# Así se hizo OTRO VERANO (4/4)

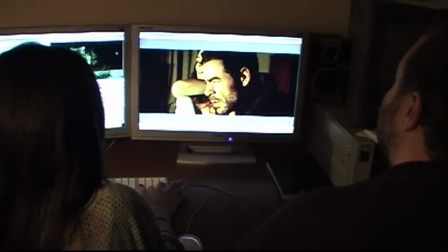No me sabe qué hacer. Por ahí deja un vaso que nunca he cogido, pero...
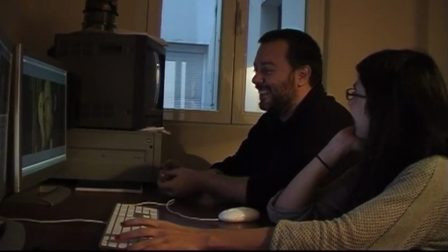A Cristina le preocupa siempre el récord, a mí no tanto. No creo que haya películas con más fallos de récord que las de Martin Scorsese y a todo el mundo le encantan.
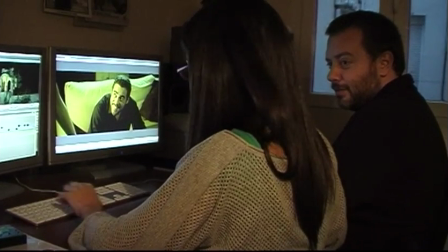Al final se trata de que te importe lo que te están contando. Bueno, no me parece que quede mal.
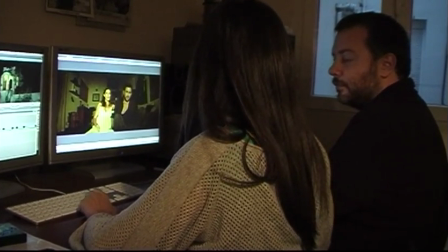O sea, no... Como justo empieza a hablar él, no, como que no te das cuenta de que cambia la expresión.
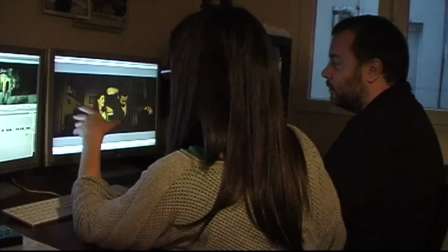No me saltaba mal, pero pasa mejor con toda la acción, que es lo que están haciendo.
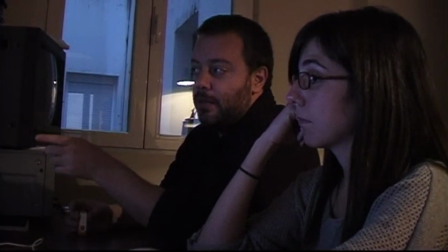Prácticamente todo lo que rodamos está en la película. Creo que solo quité una escena muy breve en la que Cano trata de afinar su guitarra y no lo consigue. Pero
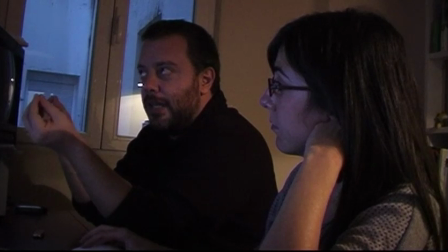esta optimización del material también es el resultado de la sensatez con la que se encaró este proyecto desde el principio.
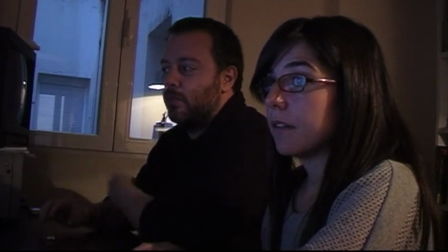El guión tenía 88 páginas y yo sabía que si intentaba hacer una peli de 120 minutos en 4 semanas,
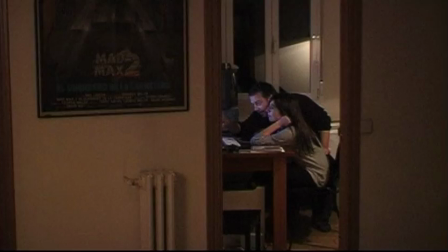el resultado iba a quedar visualmente pobre e iba a tener que renunciar a cosas. Digamos que el montaje de esta peli empezó en la escritura del guión.
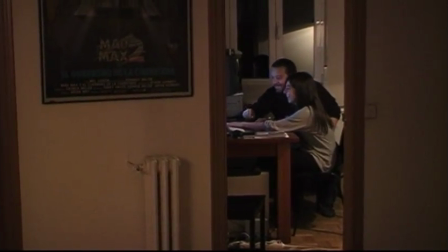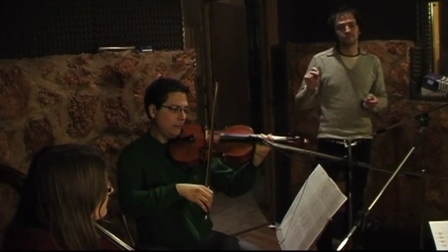Como he dicho antes, Raúl empezó a trabajar en la banda sonora nada más leer el guión.
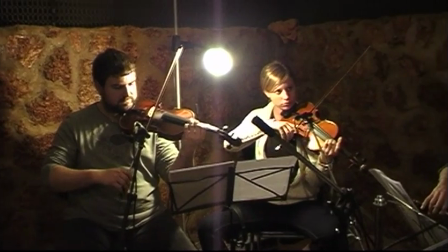Para él este era un campo nuevo porque, aunque había puesto música a algún cortometraje y algún documental, él en realidad viene de la música pop.
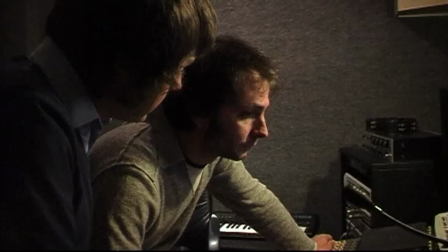Ha tenido un par de grupos con su hermano Helu, con quien comparte los estudios Tiramillas en Alcázar de San Juan, donde grabamos la banda sonora.
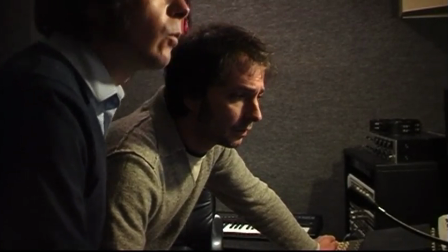Primera lección de cine low cost, elige a un compositor que tenga su propio estudio de grabación.
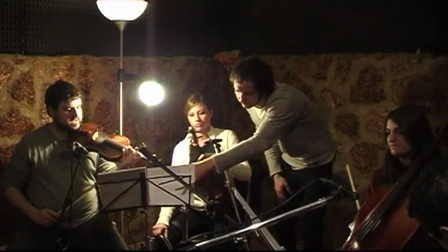Cuando entra el chelo,
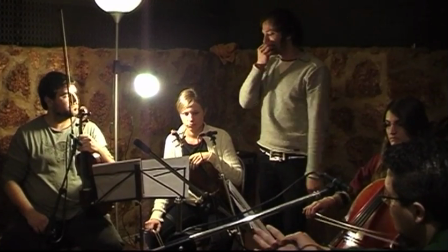ataquemos un poco más.
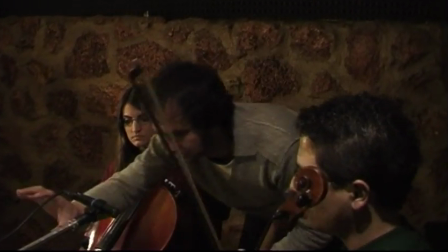Arrancaría un poco el tema, ¿vale? Esto es toda una intro y aquí es donde entra el piano.
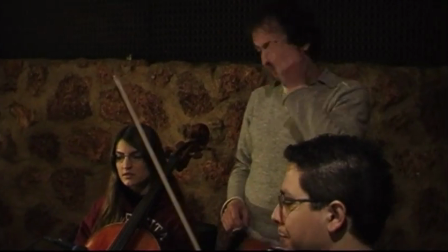Pam, pam, pam. Vale. Tal vez aquí no hace falta que vaya grave porque como va subiendo un poco.
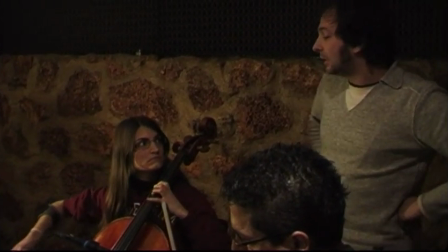Vale, el grave sobre todo en la entrada me interesa el grave, ¿vale?
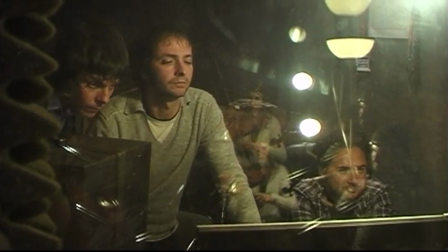Este es un cuarteto de cuerda valenciano a los que Raúl y Helu conocieron en alguno de sus bolos.
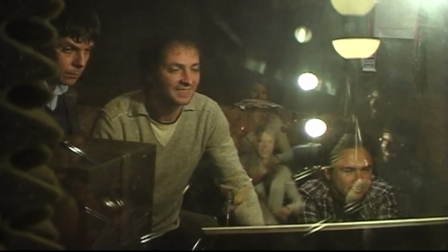Se pegaron un gran curro para grabar toda la banda sonora en 2 jornadas,
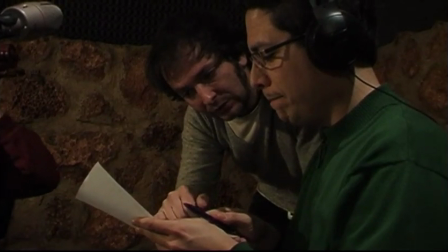en las que Raúl iba transcribiendo las partituras sobre la marcha porque tenía todo el trabajo en maquetas y no tenía casi nada escrito en papel.
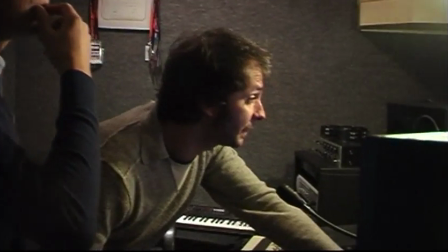Vale, un segundo, es que hemos empezado con el click a 120.
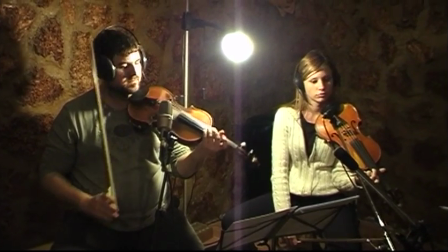El trémolo, hacerlo los 4, ¿vale? Yo no lo escribí en el violín porque en el MIDI me sonaba...
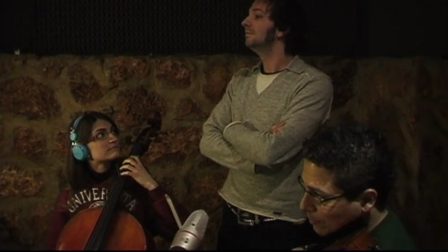O sea, el trémolo de violín me sonaba un poco peor y dejé el grave porque me daba como más miedo.
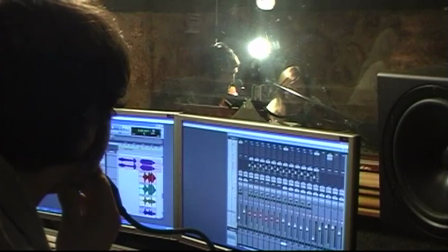Pero probarlo, porque quiero oírlo, ¿vale? Quiero oírlo. Si, sol, un compás. ¿Un solo si?
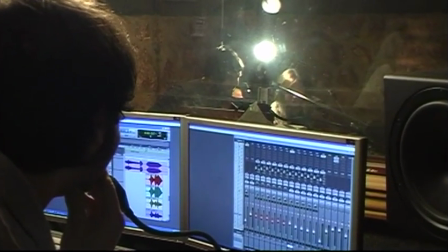Sí. No, si, si, sol, fin. Ay, la leche.
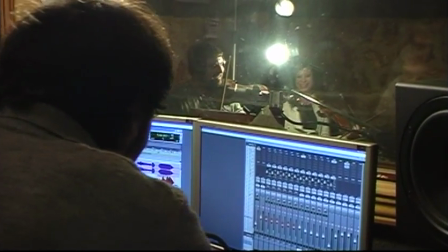Vamos.
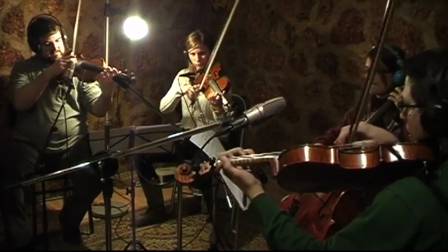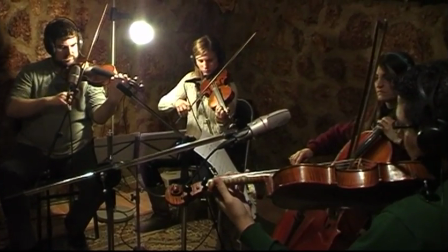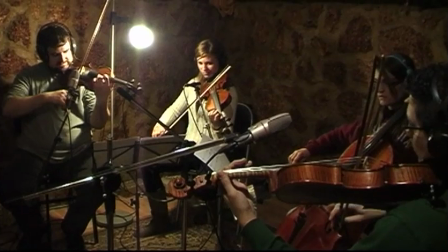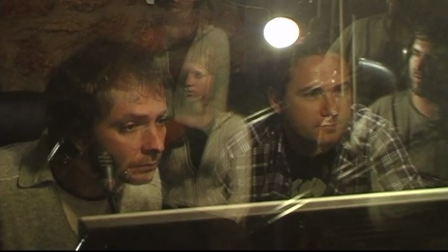Estoy seguro de que algunos ven un punto de nepotismo irresponsable en que el
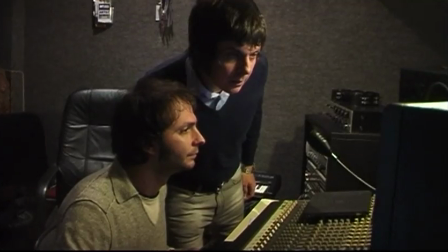guionista y el músico fueran mis compañeros de cole o que el protagonista fuera conmigo al instituto.
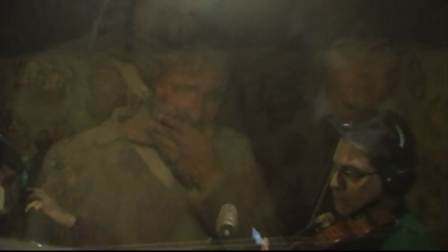Para mí el resultado habla por sí mismo y la banda sonora es una de las cosas más alabadas por aquellos a los que les gusta la película y a los que no.
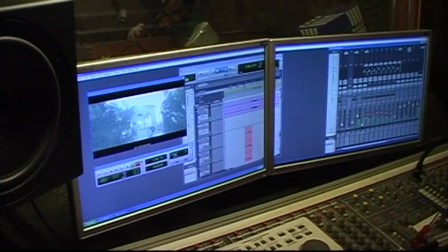Yo creo que Raúl hizo un trabajo brutal optimizando el tiempo y las herramientas de las que disponía
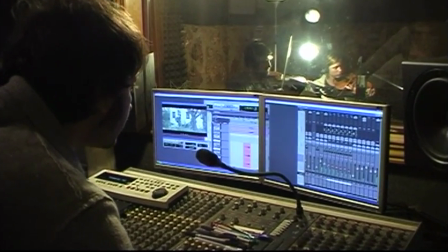y tengo ganas de ver que será capaz más adelante en proyectos con medios más holgados o medios a secas.